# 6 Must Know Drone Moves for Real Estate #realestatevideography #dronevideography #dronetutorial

All right, so in today's video, we're going to be talking about drones and specifically the movements that I use the most when I am shooting real estate. So there are 6 moves that I think every time you're gonna have good shots to go to for shooting real estate. Now, obviously there are more than just 6 types of drone moves you can do, but if you got these in your back pocket, you're not gonna miss. Now, before we get into those movements, I will ask you just this once, please subscribe. I'd really appreciate it. It'll help my channel. But now let's get into the drone movements. So I will be going kind of in order from easiest to the most difficult in these 6,
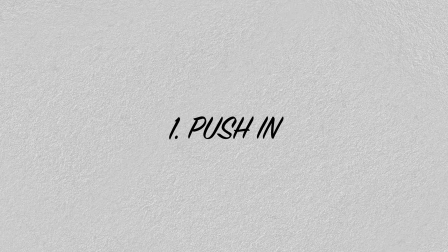(0:42)
but starting with number 1, it is a simple push-in shot. So all you will be doing is pushing forward. Now I think this is a great shot for either establishing the home or ending the video. You can reverse the shot and just pull away from the home, and it's a good exit clip as well.
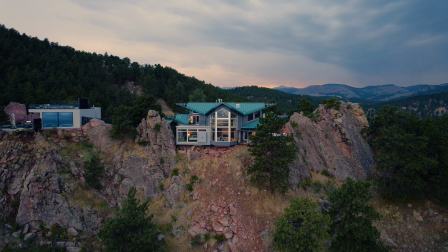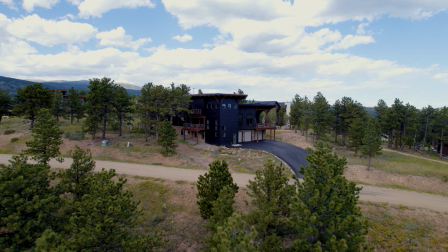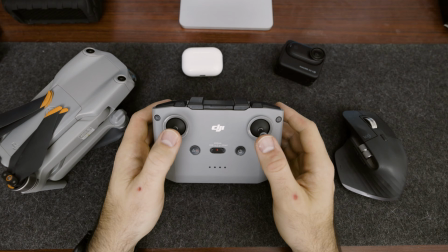(1:10)
All right, number 2 is a bird's eye view, top down, kind of flying the drone down towards the home. I think this is a great shot when you're shooting larger properties that have a lot of land or something like that. It does create a unique perspective and lets the viewer know the size of the lot.
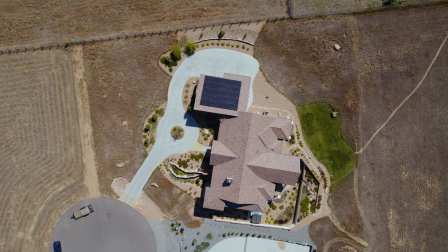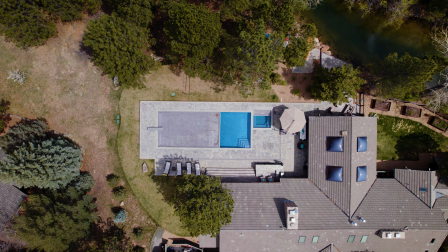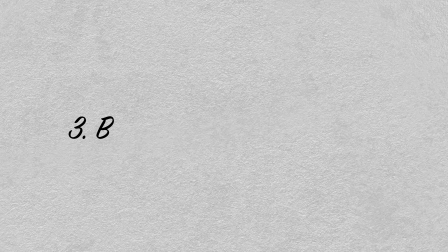(1:41)
And number 3 is building on this bird's eye view, which is top down, coming down towards the property and then adding a little bit of a twist to it. I think this is just kind of a fun take on the bird's eye view. And then also if you add a speed ramp to it, something with more movement, it does make the videos a little bit more fun and engaging as well.
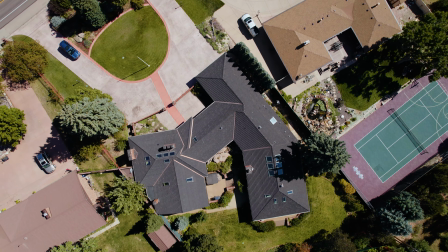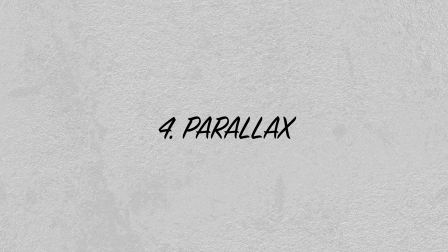(2:07)
So number 4 is the parallax. This is when you're moving to one side and then panning towards the other. I think this is a very easy way to make your footage look a little bit more cinematic and professional. It's a lot more cinematic than just going straight right or just straight left. So especially if you have a cool background behind the house or anything like that, what it does is keeps the subject, the home, in the middle going one way and then the background actually going the other way. So it does create a really cool parallax type look.
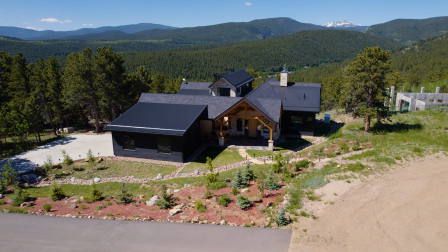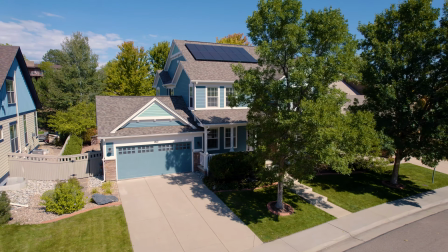Now number 5, if you do have a property with, say, some good views, so here in Colorado, obviously the mountains, so adding on to the push-in shot, I will start a little bit higher,
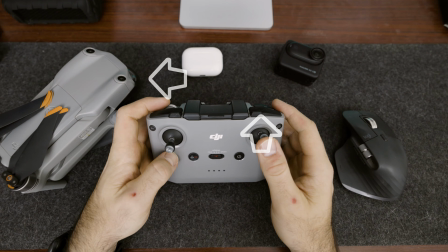(3:07)
I will push in towards the property, and then as I get closer to it, I will actually turn the gimbal down towards the property. Now this alone can sometimes be maybe a little bit boring, but if you add a speed ramp to it, going into another shot can be very creative and add some movement into your footage.
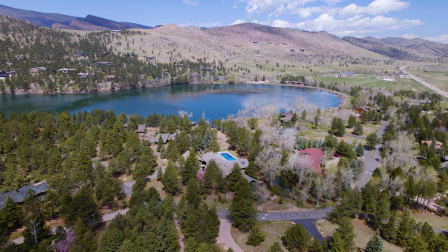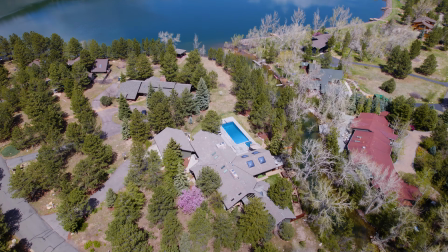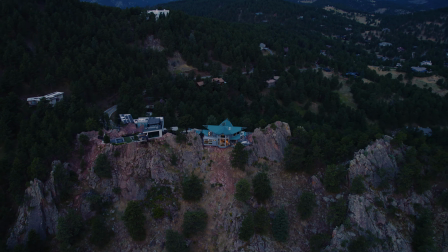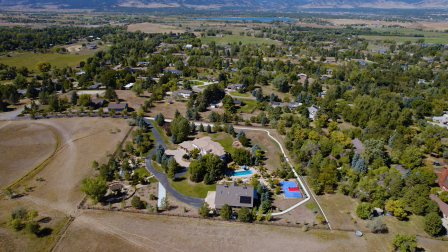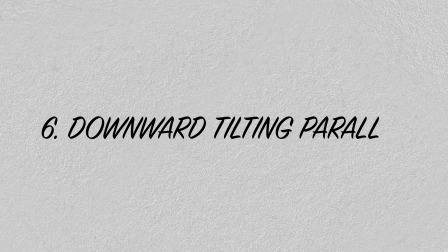(3:52)
All right, now number 6 is probably the most difficult because it requires 3 different things happening at once.